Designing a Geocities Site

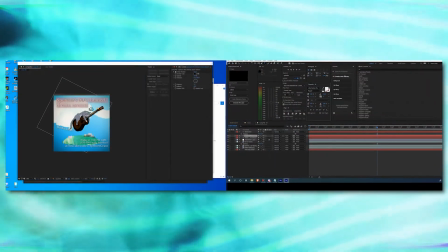I exported the pixelated version of it and opened up After Effects to begin altering the rest of the advertisement.
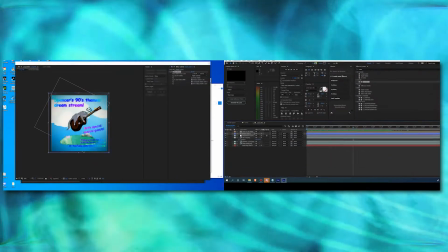After crunching a few colors here and there, I decided to run a few test exports with the file format JPEG 2000,
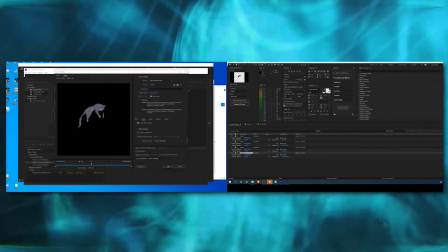which was an image display codec made by the same company that made the original JPEG.
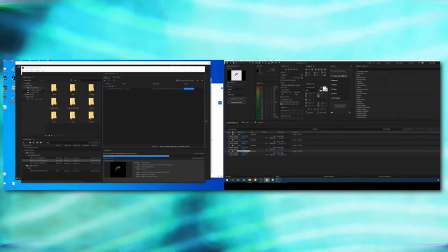If I was to recreate the aesthetic of the early internet, I couldn't have razor-sharp pixels and good anti-aliasing.
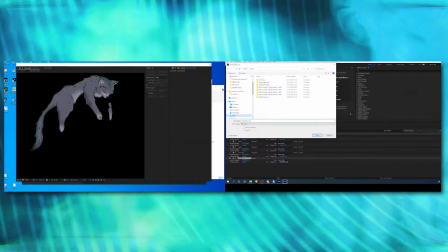Compression defined those days, when the thought of an entire terabyte was mind-boggling.
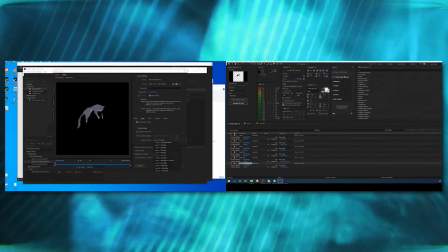And it wasn't enough to merely compress an image, I had to make it look like a JPEG compression.
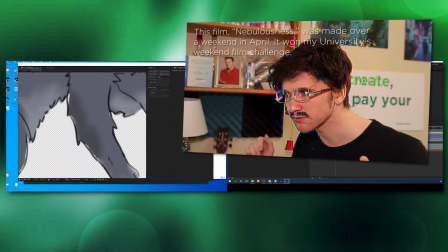Fortunately, I had experience recreating accurate JPEGs before for a short film I made back at the start of lockdown.
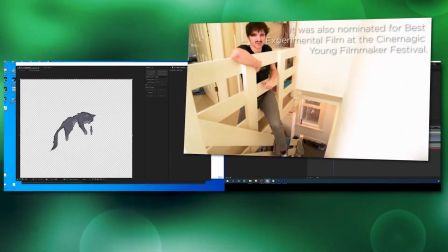My process for this was simple. I exported the footage I used as an image sequence, ran a batch operation to open each image in Photoshop,
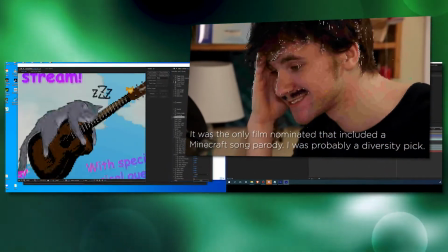apply a few filters, and then save as a JPEG with low quality, and then repeat as necessary. Then
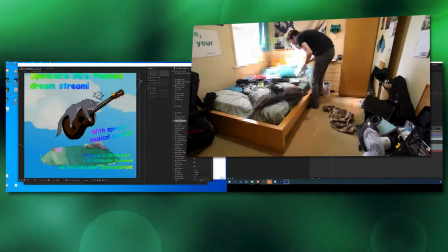I would re-import the image sequence and mask around the areas that I needed to look corrupted.
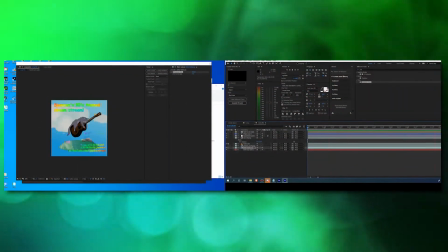For this project, I figured I may be able to circumvent all of that work.
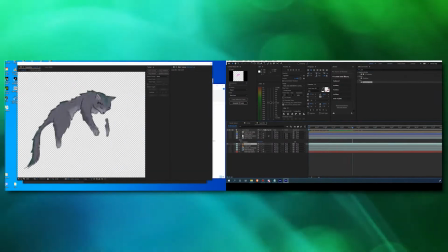After a few tests with JPEG 2000, I eventually found a way to compress a video file in a way that looked authentically like a JPEG,
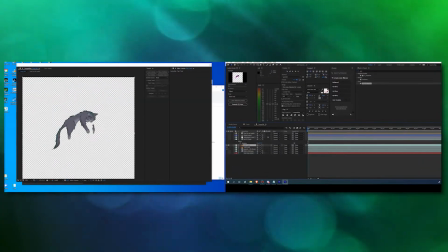while still maintaining the alpha channel, which allowed me to make the video transparent.
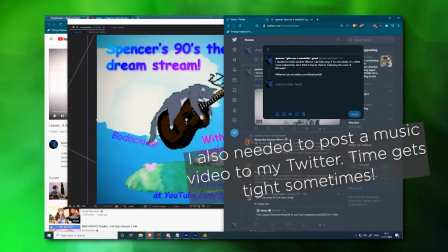Ultimately, I decided not to use it for this particular asset due to a slight aesthetic mismatch, but I knew it would come useful in the future.
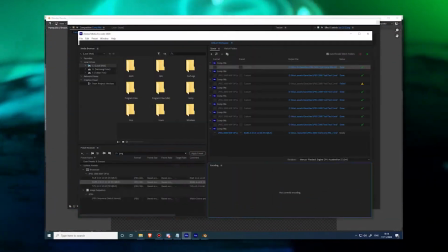Now that I had a better idea of what my limitations were, it was time to design the layout.
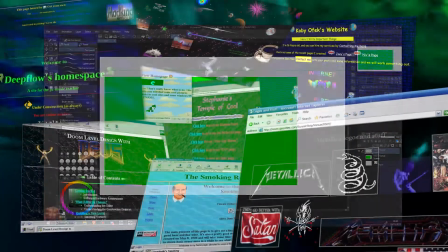I opened up Clip Studio Paint and got to sketching, using some of the reference and research I found around the web to give me ideas.
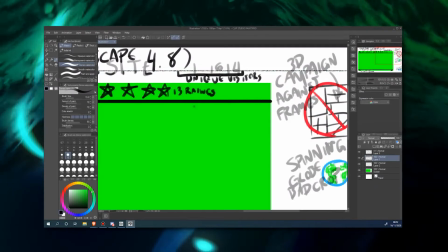Since the primary goal of this was a live stream, I couldn't go as wild as I otherwise would have liked to, as I had to keep in mind the objective to place a camera in the middle.
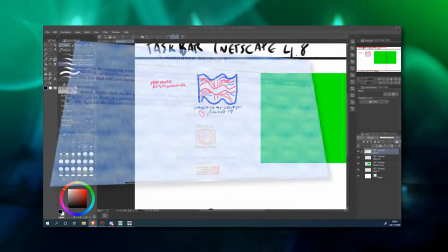Still, I made sure to include certain hallmarks such as a campaign against frames graphic and a group photo of NSYNC.
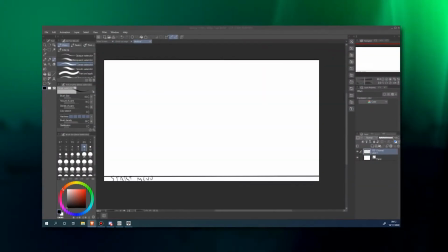I made 3 screens, one for the main stream, one for if I goof up, and one for when I needed to go AFK.
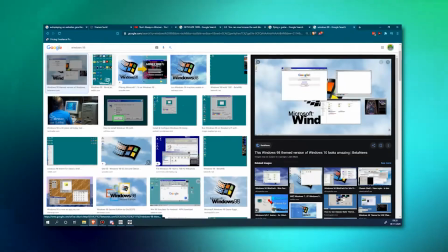Then, I collected a bunch of reference images of old computer and software user interfaces that I could use to piece together the final composition.
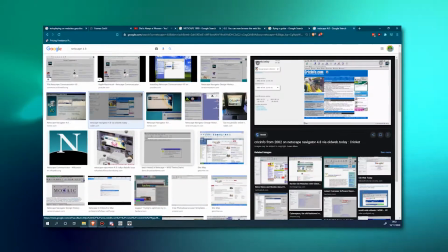This wasn't as easy as it sounds because a lot of image information from those days is, as I said before, fairly compressed.
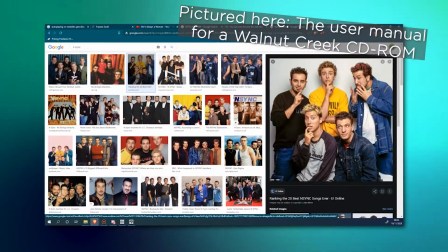Fortunately, I found a few user manuals for software that gave me a peek at a few generic desktop backgrounds,
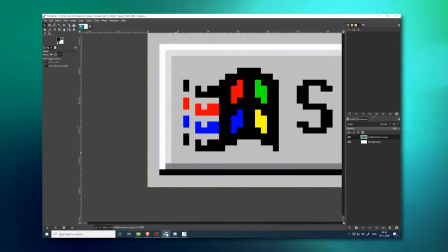and using clips and screenshots from those, I began to piece together and faithfully, accurately recreate a pixel-perfect desktop.
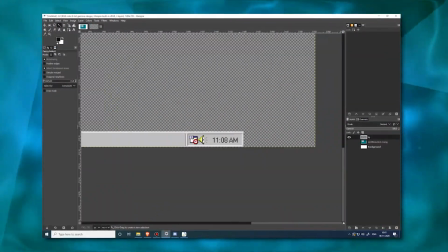Now, a few things were obviously out of order.
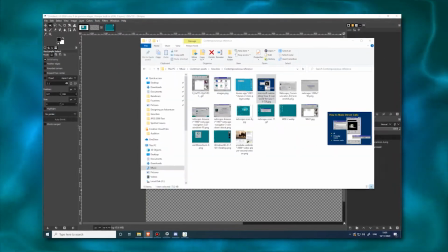For starters, I had to work in 16:9 aspect ratio, which wasn't necessarily the standard monitor format back then.
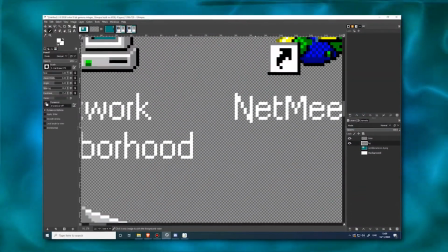Also, monitors had gotten a lot bigger and pixels proportionately smaller since then,
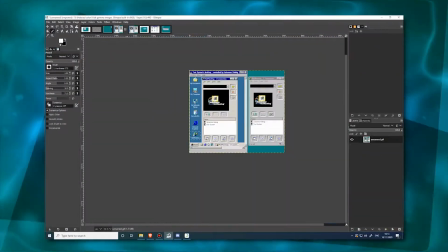so scaling up the pixels to recreate what they would have looked like would have been difficult.
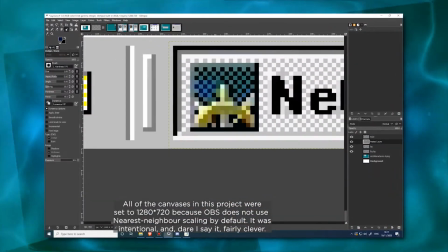I elected to work in 720p for this, partially because it would make the pixels look proportionately bigger,
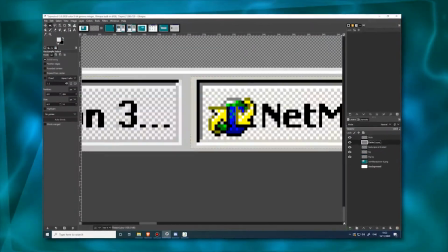and partially because then when I'd scale it up in the end, it would make everything look slightly blurry and wonky,
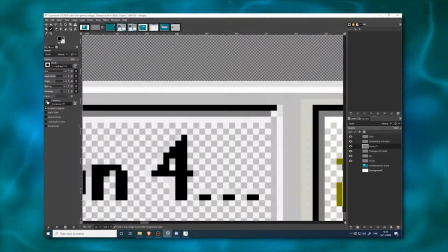which in this instance is a good thing.
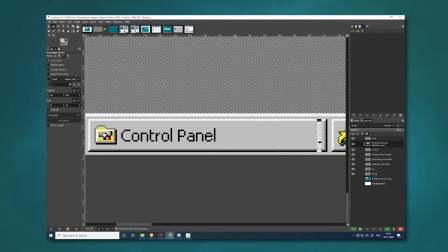In visual effects, particularly for film, a lot of times you're not necessarily recreating a physical thing as you are imitating people's perception of a thing.
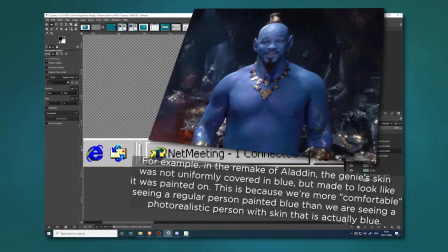Since most of the images I could find of these old desktop backgrounds were compressed and blurry and wonky,
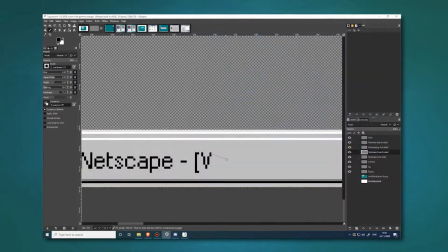and the people experiencing it at the time would be seeing it through old, crappy cathode ray tube monitors,
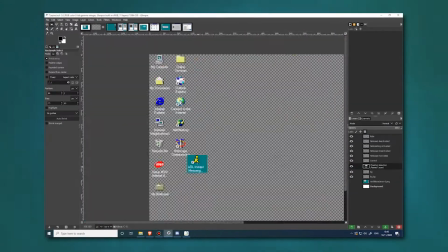giving it those qualities helps the effect to a certain extent. I think of it a little bit like backhand compositing.
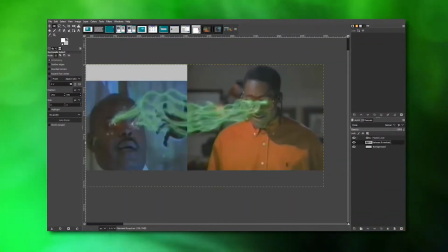I decided to make the background out of one of my favorite videos on the internet, and then I made it tile starting from the top right corner.
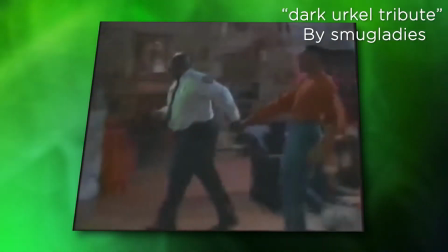Come on, Steve. We gotta get out of here.
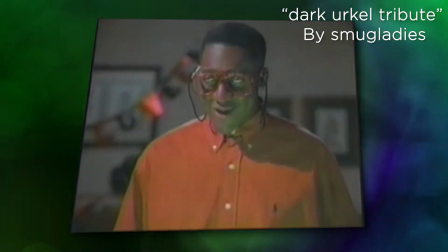What's the rush?
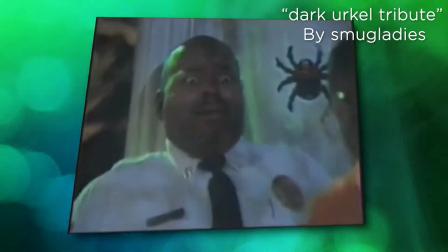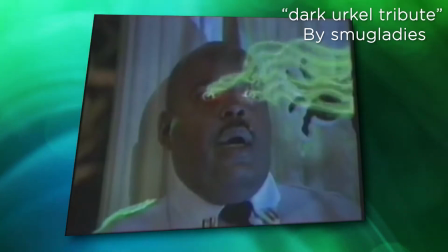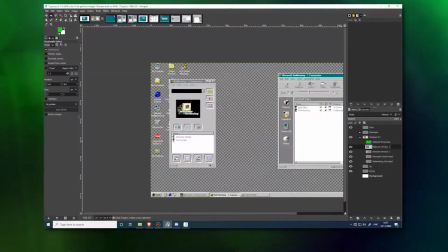Then I set up a user interface resembling a cross between one of the oldest video call programs and a modern one, and I got to work designing the websites.
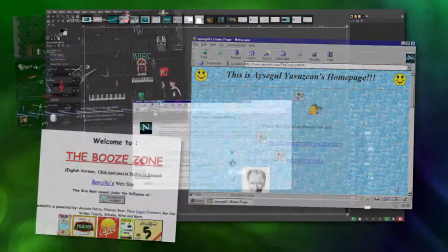Among the common themes I had noted for Geocities sites was an evident disregard for sensible user interface and typeface consistency,
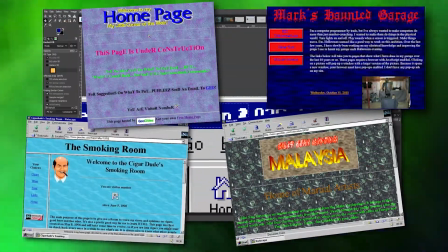tiling backgrounds, and a strange obsession with white actors and musicians.
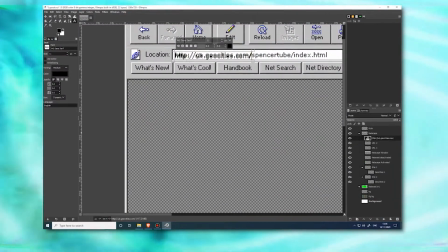I decided to recreate this as best I could. I'm frequently asked by people, and by people I mean my pedantic friend Alex, why I use Glimpse,
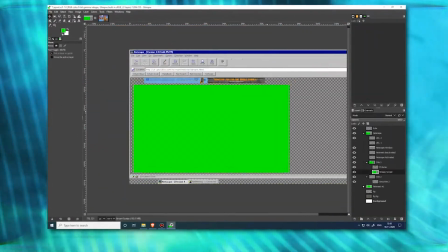an open source fork of the GNU image manipulation program, when I have access to and am fluent in other programs.
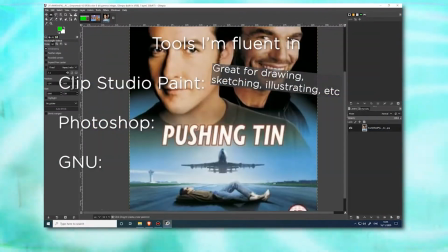Clip Studio Paint is a tool that is excellent for drawing and rendering illustrations, and Photoshop is also image editing software that exists.
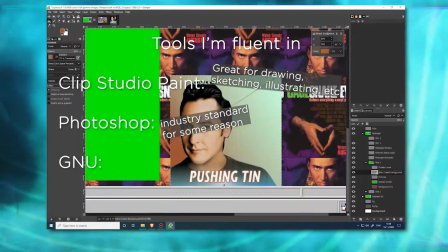My answer boils down generally to personal preference and precision.
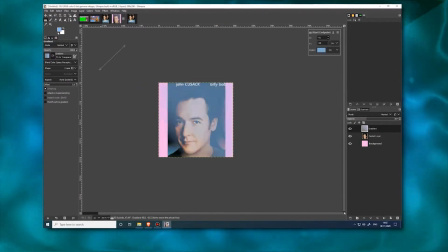As you might notice whilst watching this footage, working in Glimpse gives me easier tools and easier options to make pixel-accurate corrections and markings.
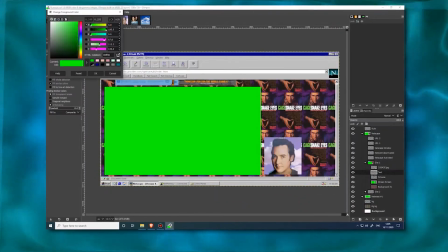My pencil snaps to the grid and I can enable and disable anti-aliasing with the flick of my wrist.
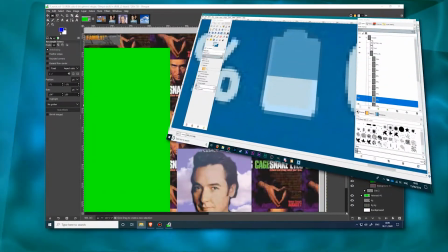I edit screenshots and images very often for my videos, and my goal is for those to be completely indiscernible from a regular screenshot,
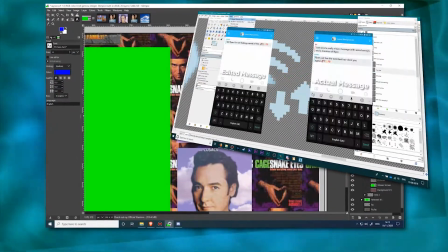as I usually find it very distracting when something is obviously fake.
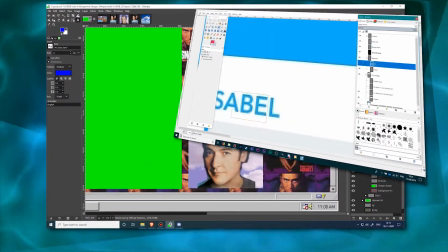I have a lot of practice replicating user interfaces for phones and computers in Glimpse,
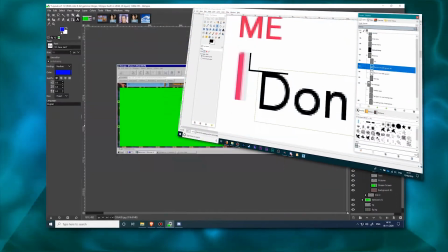and it's the program which I feel gives me the highest degree of control over this in the fastest possible way.
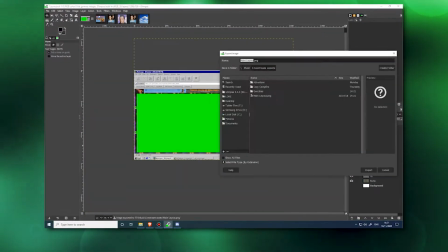Moving on to the next website, I decided to make it a little less eye-strainy, though not to say entirely so.
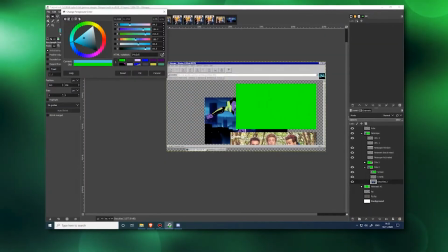This one was devoted to the band NSYNC, anime,
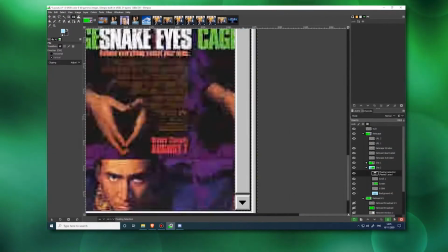and Irish poetry because I figured that was the exact assortment of non-sequitur juxtaposition that would seem authentic.
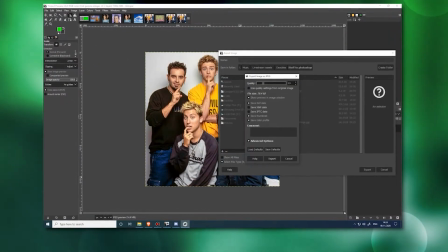Here, I am saving a picture of NSYNC as a low-quality JPEG several times.
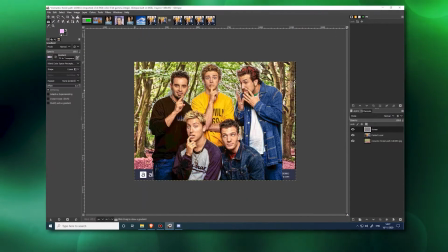Sometimes when baking JPEGs, this is necessary to recreate a more authentic look.
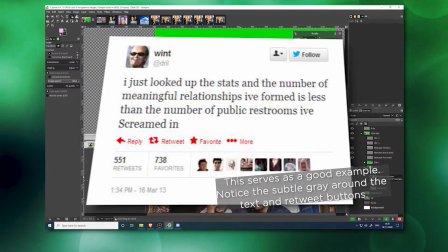True JPEG artifacts are passed down from device to device, with each iteration only ruining it slightly.
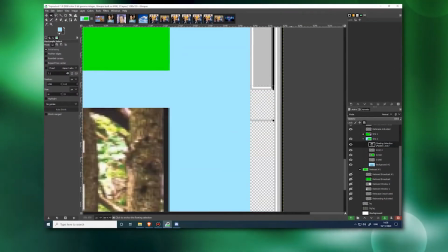As time wears on and the compression artifacts begin to become compressed themselves, it calcifies into a nicely ruined image.
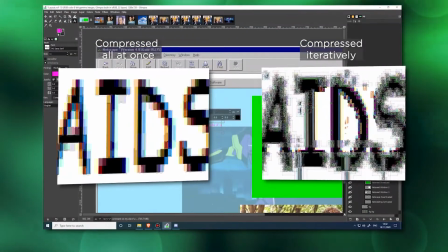If you were to compress it all at once, it would still ruin the image, but it wouldn't look the right kind of ruined.
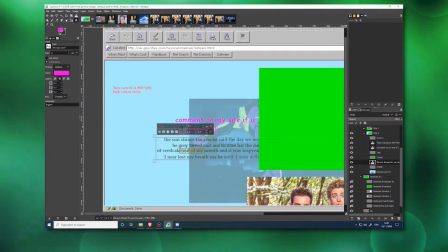After adding in some Irish poetry, I made a few tweaks and adjustments and got ready to move on.
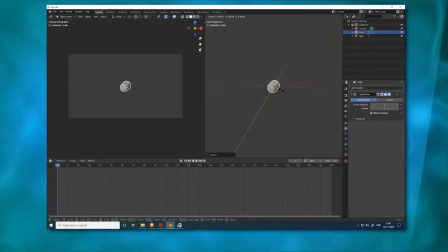Now I wanted to make some sprites to resemble video call buttons for the main screen.
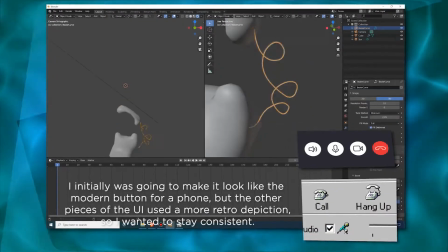In Blender, I quickly fudged a shape to look like a telephone and imported the pixelate compositing feature I made before.
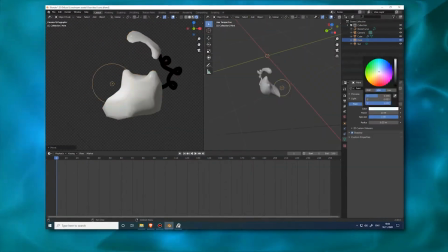I experimented with the shape and lighting for a little bit and decided to throw a grease pencil on top of it to help out.
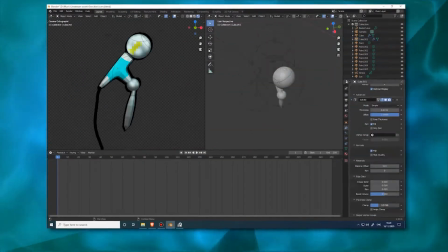Next, I made a microphone and a small camera-looking object and exported the pixel art.
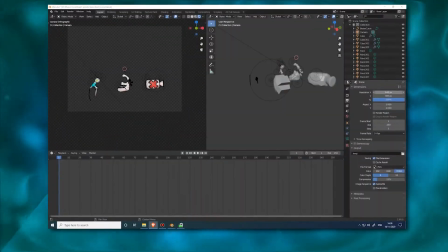I attempted to insert the images into the glimpse file, but the pixel scaling was a little odd, so I decided to save inserting it for compositing.
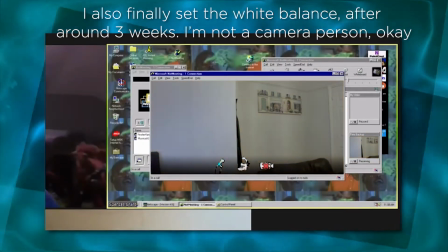I closed the project for the day and tested out the assets on a video call, where they seemed to work as intended.
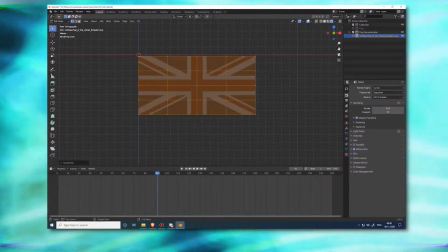The next day, I got started on making the 3D animated GIFs that I wanted to take a prominent display on my Geocities sites.
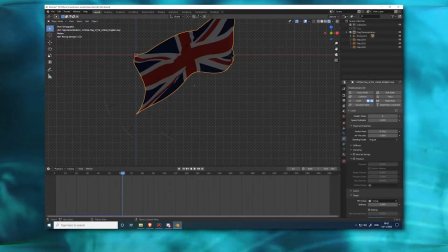First, I started with the flag. I ran a quick cloth simulation on a PNG of a Union Jack and gave it a
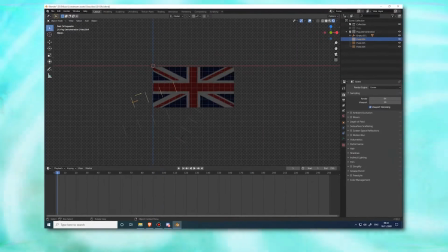slightly metallic look to emulate the jankiness of materials in early 3D software.
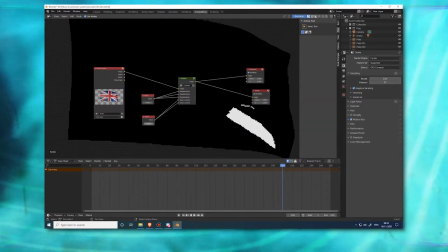Then, I imported the pixelation system I used earlier and used it to crush the image down into a small-looking resolution.
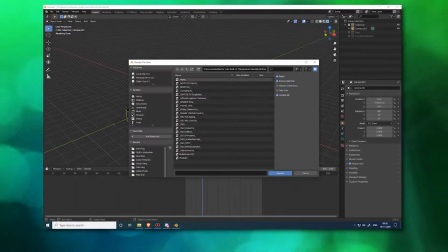After that, I figured I might be able to get some mileage out of the other assets I had made previously as well.
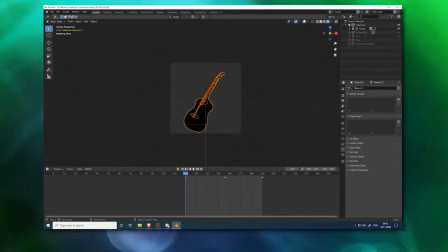I did a similar thing for the model of my guitar from the advert, and then decided to make a spinning globe.
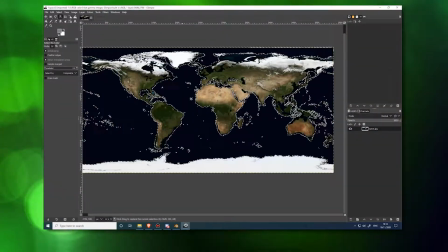For the globe, I downloaded a picture off of NASA's website, which I then tweaked in Glimpse to have more prominent colors.
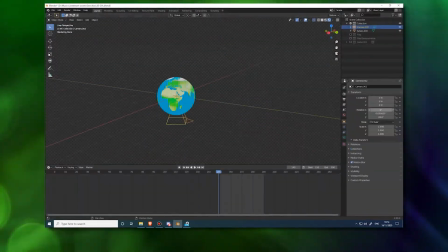Then I angled it slightly to focus on North America, because the internet was heavily Anglo-centric at the time, and let it spin.
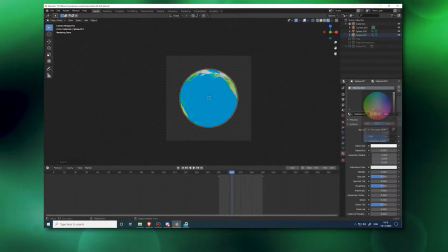As an extra touch, I added another white sphere behind it that was slightly larger. I knew once it was rendered as pixel art, only certain pixels of the sphere would appear at once,
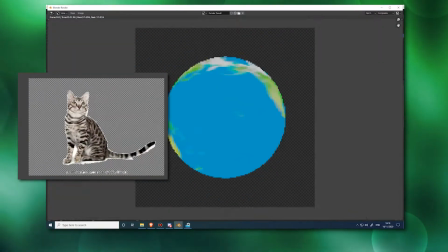and the overall globe would look a little bit like someone did a crappy job of removing it from a white background it had previously been on.
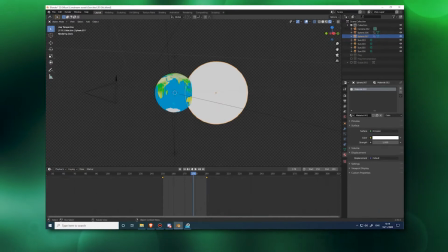It could also refer to a common problem with certain early consumer-level 3D programs where they didn't have a good encoder for the alpha channel or anti-aliasing,
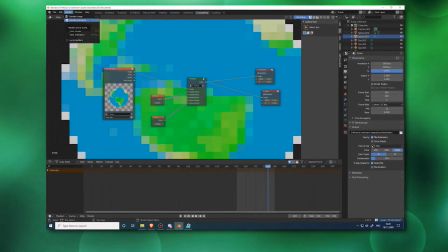so it would export with a white background wherever there was a slight transparency. Finally, I made some 3D text.
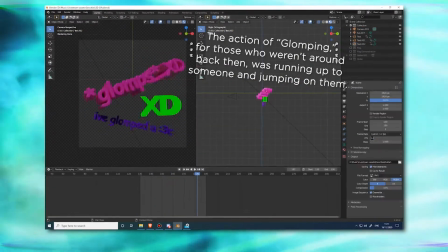One of the things I don't talk about very often when I document my process for this is the amount of times I go back to previous steps and tweak things along the way.
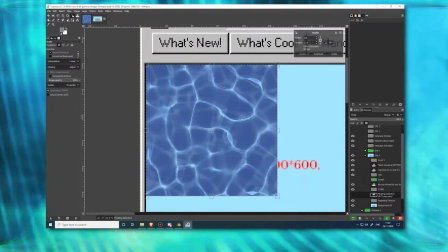This is a fairly common thing to do in motion graphics in my experience.
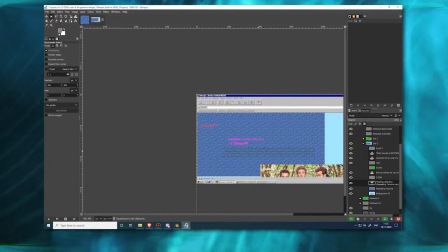If you notice that shifting something over as much as, say, a pixel will save you a lot of time and effort down the line,
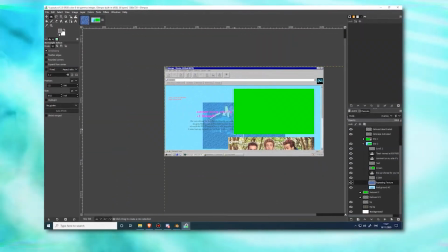then it makes sense to do that, even if it means re-exporting one or more files.